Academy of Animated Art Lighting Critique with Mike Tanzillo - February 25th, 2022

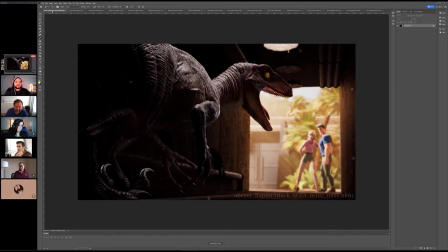[16:24]
Modelers are usually better, but like other people who are putting this stuff together can be tricky. Yeah, I think this model was like, I think it was like a donation situation, so I donated like $10, and I was like, well, for $10, if it doesn't have UVs, like I'll figure it out.
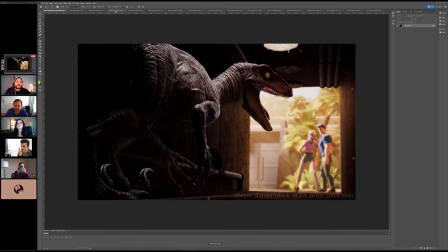[16:40]
Yeah. But it would not have been fun to re-UV that. So no, but I realized we never actually clapped. Are you guys ready to clap for Aaron? This is good. I have one question.
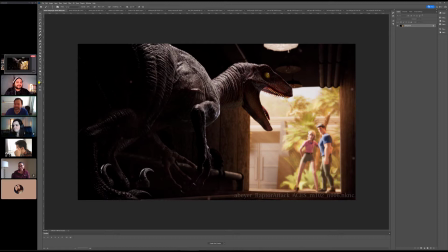[16:55]
I hate to be, but I was just wondering, what are those little like? It's not light dots, but little dots on both on the right, like far right, and one that has like almost on his butt.
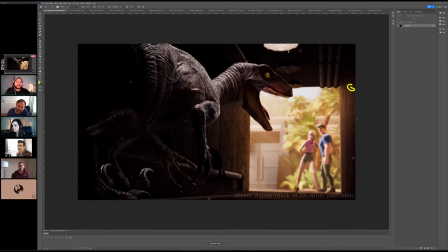[17:12]
There's just like a lens dirt. We kind of had talked about this in like other. Yeah. There's like a whole lens dirt kind of filter over the edges of this, and then the vignette. So, the only one that kind of annoys me
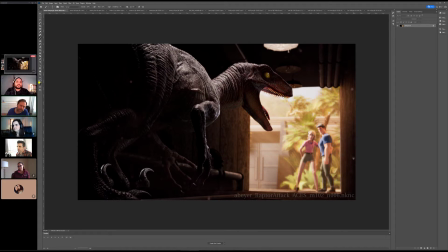[17:26]
a bit is the one that is on his like leg butt on the that one. But other than that, I think it looks fantastic. I think it's absolutely. It looks really good. Could I move it? Because I like if I take it out, it will be fine.
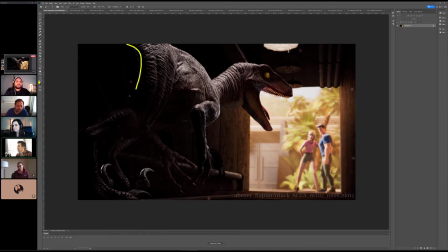[17:43]
Yeah. It's just because it's over this like large dark swath that it's the only thing. So where should I move it? I won't resubmit this, but where should I move it? That one dot, because I want something on him, because then the others don't really. The others I think become more confusing if you don't have anything on them.
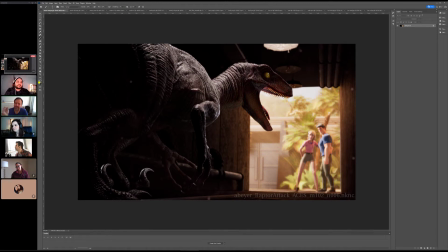[18:03]
Coming from my photography perspective, if you have a couple more, and maybe different sizes of them also, because they kind of look all the same size, then it will give me a much more better idea that it's
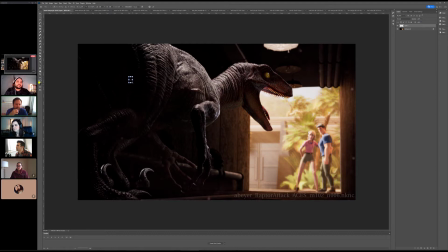[18:23]
dust floating in the air, Okay. Would something like this keep me from getting a job? No. Okay. I don't think so, but I do.
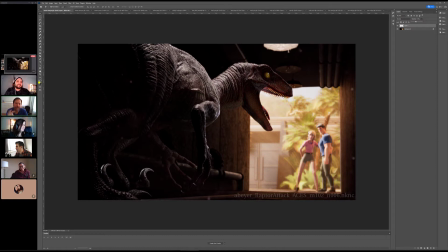[18:37]
Yeah, like just like that second one over there kind of already gives me an idea that it's like, oh, that's probably dust or something, Okay, yeah. I mean, I'll make a couple quick decisions on that. I'll just clone stamp some in or something like that.
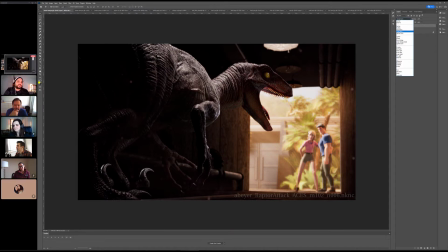[18:52]
Don't. I would say don't. Beat yourself up over them, but yeah, you can. I think that you can probably tweak that a little bit. I just added a couple more back there. But we can clap. We can clap. Thank you. All right, you guys ready? 3, 2, 1.
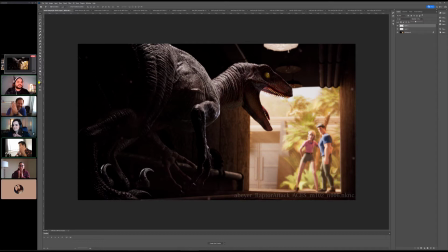[19:10]
All right. Woo! Cool. Great. Thanks. Well done. Great job, buddy.
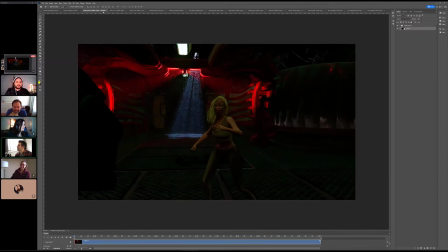[19:15]
All right. Thank you. Andre, moving up the alphabetical list. Here we go. So we've got 2 versions. This is the previous one. All right, sorry. So we've got 2 versions. This is version 1.
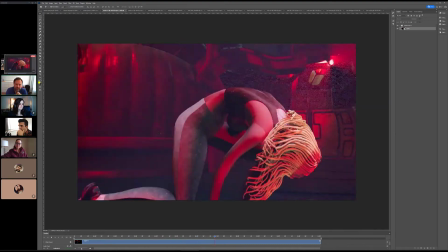[19:25]
Talk us through the differences as we're looking at it. Yeah, this one is I did what you asked about turning off the overhead lights,
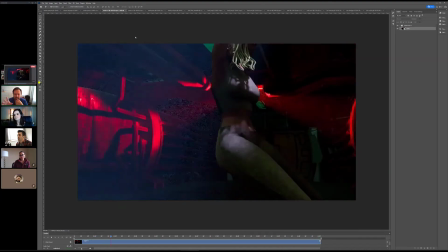[19:35]
and the second version I actually
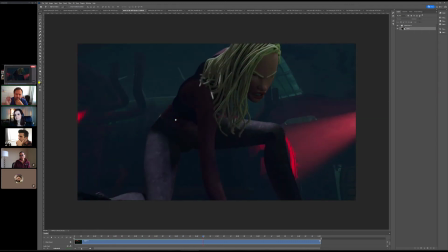[19:41]
separated all the volume lights and put it together in Nuke, but it came completely different.
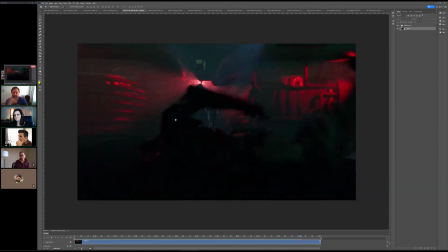[19:48]
So I don't know why, but anyways, I think this one's better.
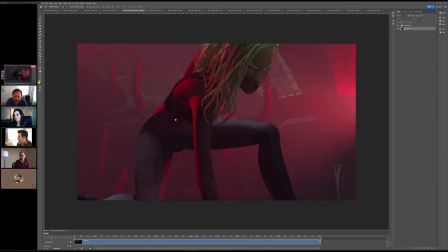[19:54]
Okay. 2 is better. I don't know if others agree. I like that one better too.
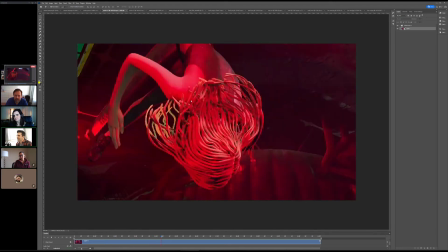[19:59]
Yeah. I think this one, because like if you look at it from like a value standpoint, it doesn't vary as much.
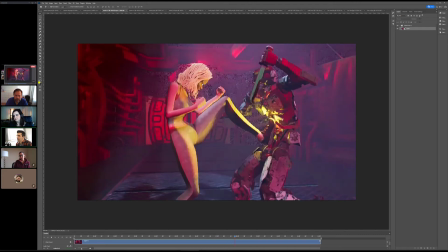[20:04]
It's kind of consistent throughout.
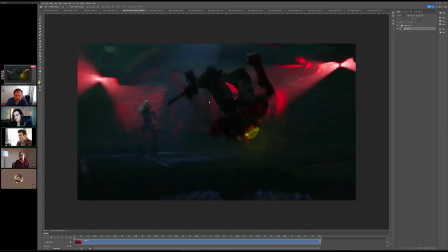[20:06]
But this one, like we really hit some pockets of light and dark, and it's like it almost feels like the shot has breath or pulse or something.
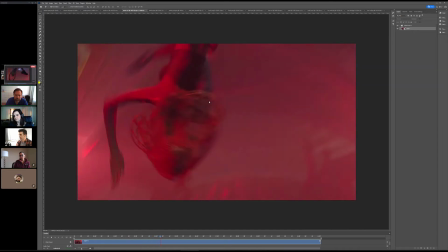[20:15]
It's like it creates a rhythm to it that's really cool.
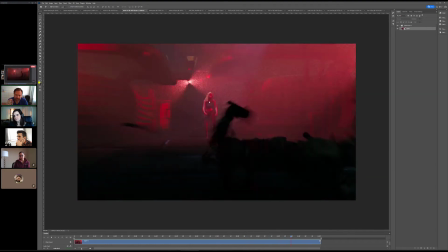[20:19]
Yeah, in that one, I made the flashlights smaller so that they would look a little bit more like flashlights.
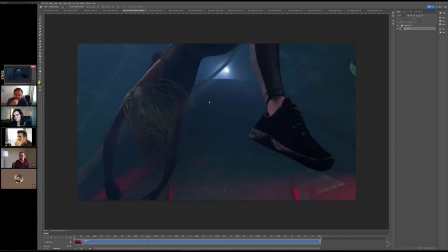[20:27]
Yeah, that looks like a flashlight.